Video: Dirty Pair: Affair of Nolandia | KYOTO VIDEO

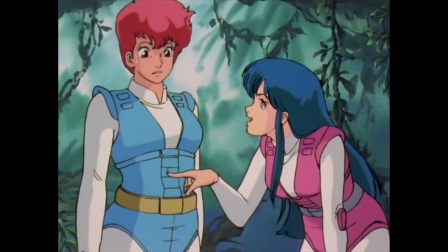8:29 In fact, one of the positives of having this more realistic style to their designs is that it shows off their builds better than in the TV show.
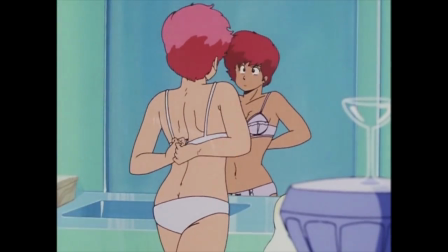8:37 The designs of the TV anime do show that Kei and Yuri are recognizably athletic,
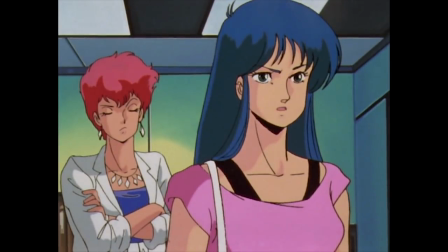8:42 but the Affair of Nolandia's designs are quite upfront in saying that the lovely angels are angels with muscles.
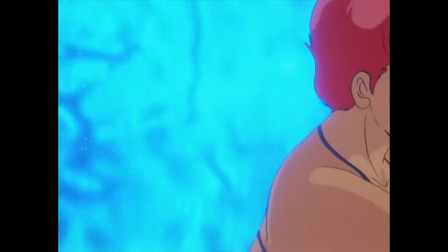8:49 These aren't girls, these are women who can kick ass and carry heavy artillery.
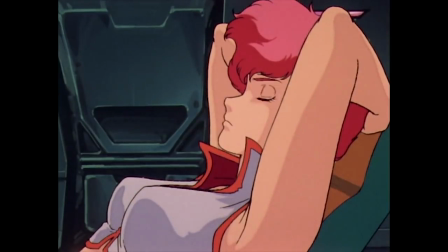8:55 Especially Kei, who looks like she can take down an enemy base with those guns.
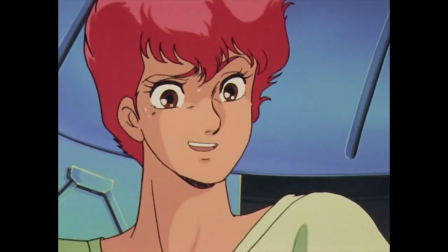9:04 I think my only real issue I have with them is that there's a part of me that feels
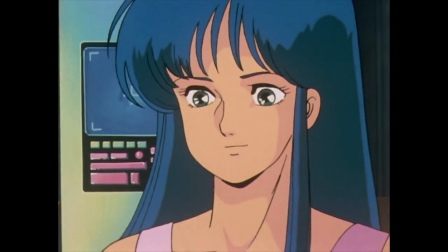9:09 like there are some limitations that come with making the designs less cartoonish.
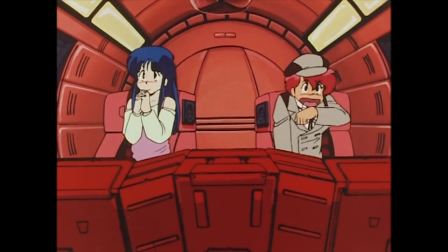9:14 With Dokite's original designs, the angels have this huge capability to a wide variety of big emotions.
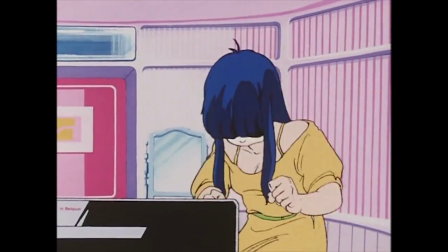9:21 A good portion of the humor of the original series is Kei and Yuri reacting to situations where they just have the stupidest looks on their faces.
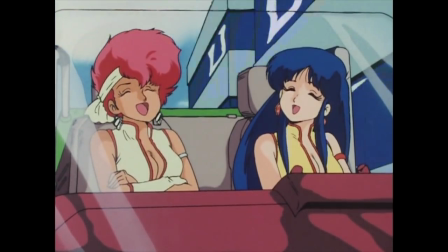9:29 The reactions aren't over the top, but they convey so much that you can't help but laugh.
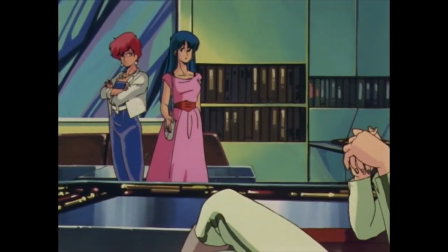9:34 The Nolandia designs do get some face faults, but they are very blink and you miss it.
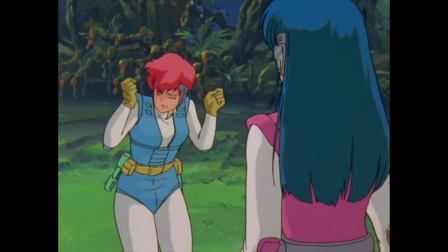9:39 The realism applied to them really limits what they can and can't do in terms of character acting,
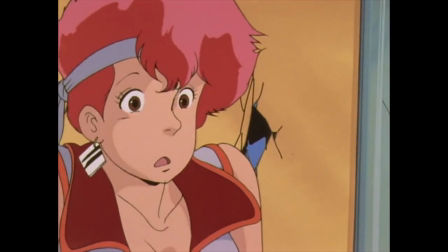9:44 so it makes a lot more of their emotional reactions, even the big ones, feel a lot more subtle than they need to be.
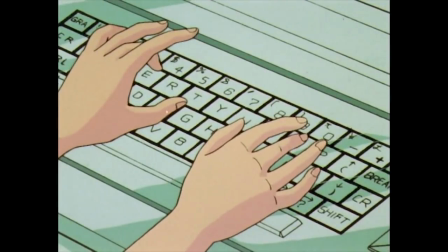9:50 This ties into another major change that was applied to Affair of Nolandia, the tone.
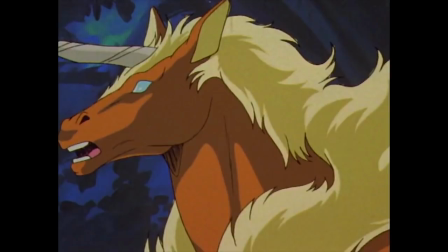9:56 Affair of Nolandia is meant to reflect the hard sci-fi nature of the original novels.
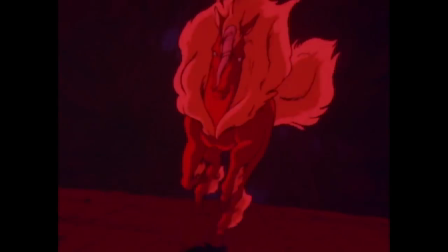10:01 Therefore, the whole tone of the anime takes itself a teensy bit more seriously than the average Dirty Pair media released around this time.
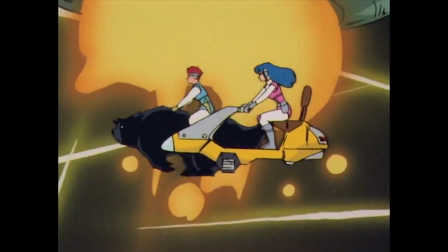10:08 Not to say that it's a complete dour fest, there is actually quite a bit of lighthearted moments.
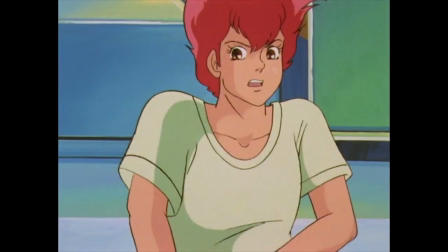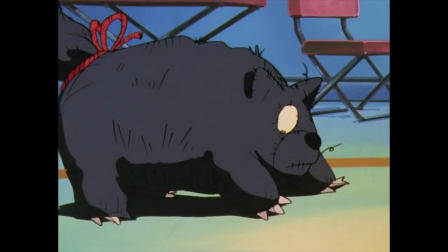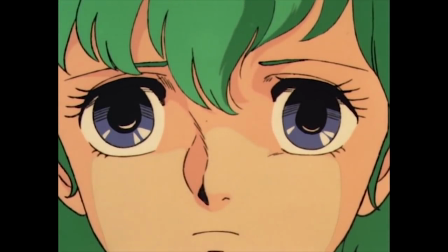10:26 However, both the mood and the content of Nolandia's story doesn't exactly lend itself to a lighthearted adventure.
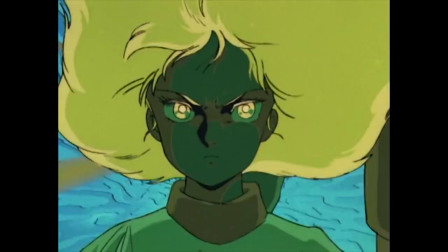10:32 I've heard some people even call it the darkest Dirty Pair anime, a statement I can't help but agree with,
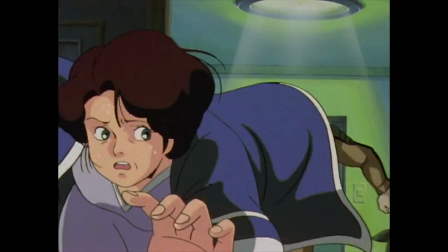10:38 especially considering one of the story beats that kicks off the plot is a scene of a scared innocent woman being murdered inside her own home.
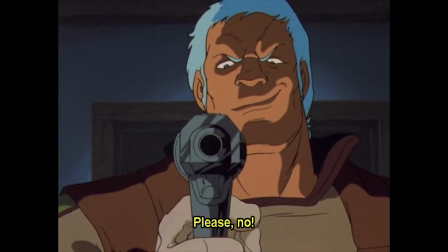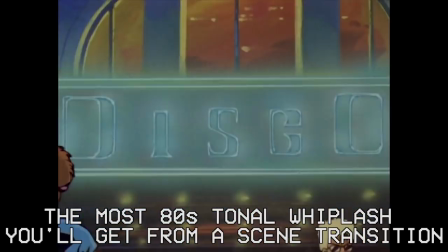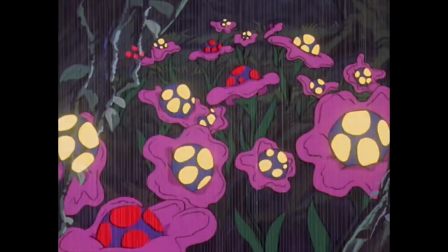10:57 There's also an extended sequence of the lovely angels getting lost in Nolandia's undergrowth, which turns into a forest of illusions.
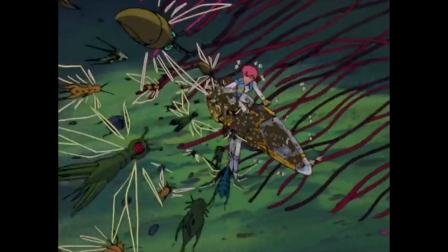11:04 This leads to an extended sequence where Kei begins to lose track of whether or not she's in a dream or reality, and it's genuinely unsettling.
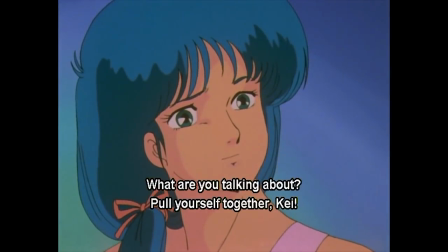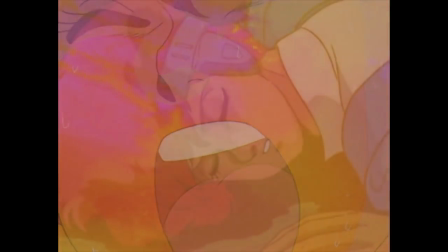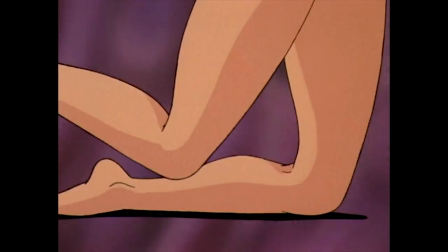11:27 Also, because this is a direct-to-video anime in 1985, tentacles.
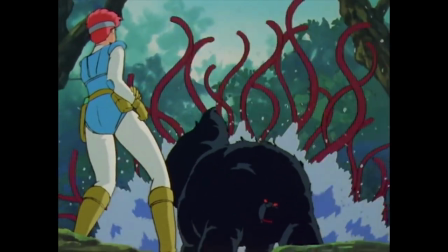11:34 Take on the world!
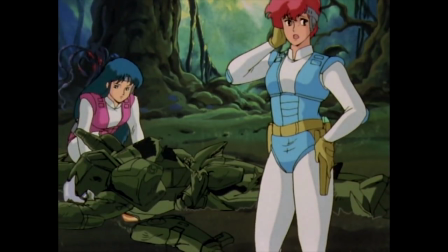11:35 This sequence also ties into another story element that gives Affair of Nolandia a unique signifier among the rest of the Dirty Pair franchise.
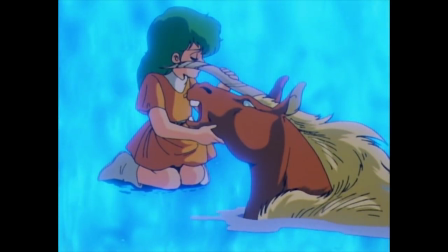11:43 The illusions that are being created are actually the work of Misnie because, it turns out, she is a psychic warrior created in a lab.
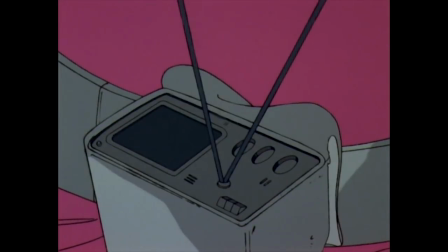11:52 And the reason why these psychic powers have such a huge effect on Kei and Yuri is because they, too, are psychics.
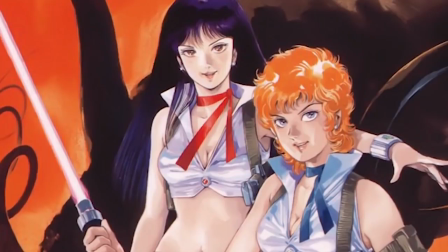11:59 In the books,
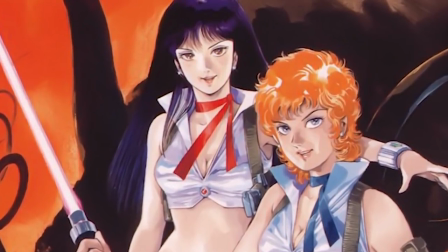12:00 the reason why Kei and Yuri make such a good team with each other is because both of them have the power of clairvoyance and can sense each other's presence and status,
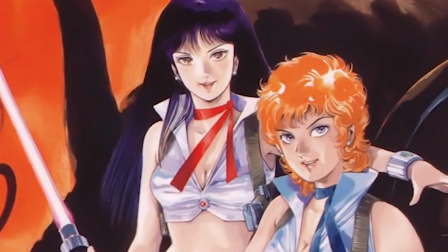12:08 as well as makes them incredibly lucky in the face of destruction.
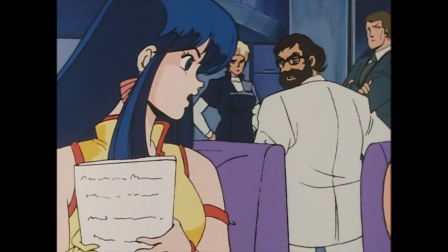12:12 This character attribute slash plot element is often omitted from most Dirty Pair adaptations, possibly because it's really difficult to convey in a visual medium.
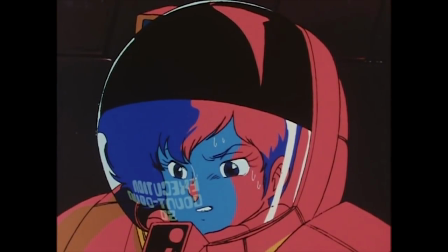12:20 It also might be because it's rarely, if at all, necessary to consistently utilize in a story.
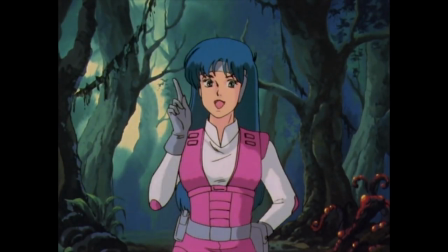12:26 So because Affair of Nolandia heavily features psychic powers, it's the most opportune time to really show off Kei and Yuri's own psychic abilities.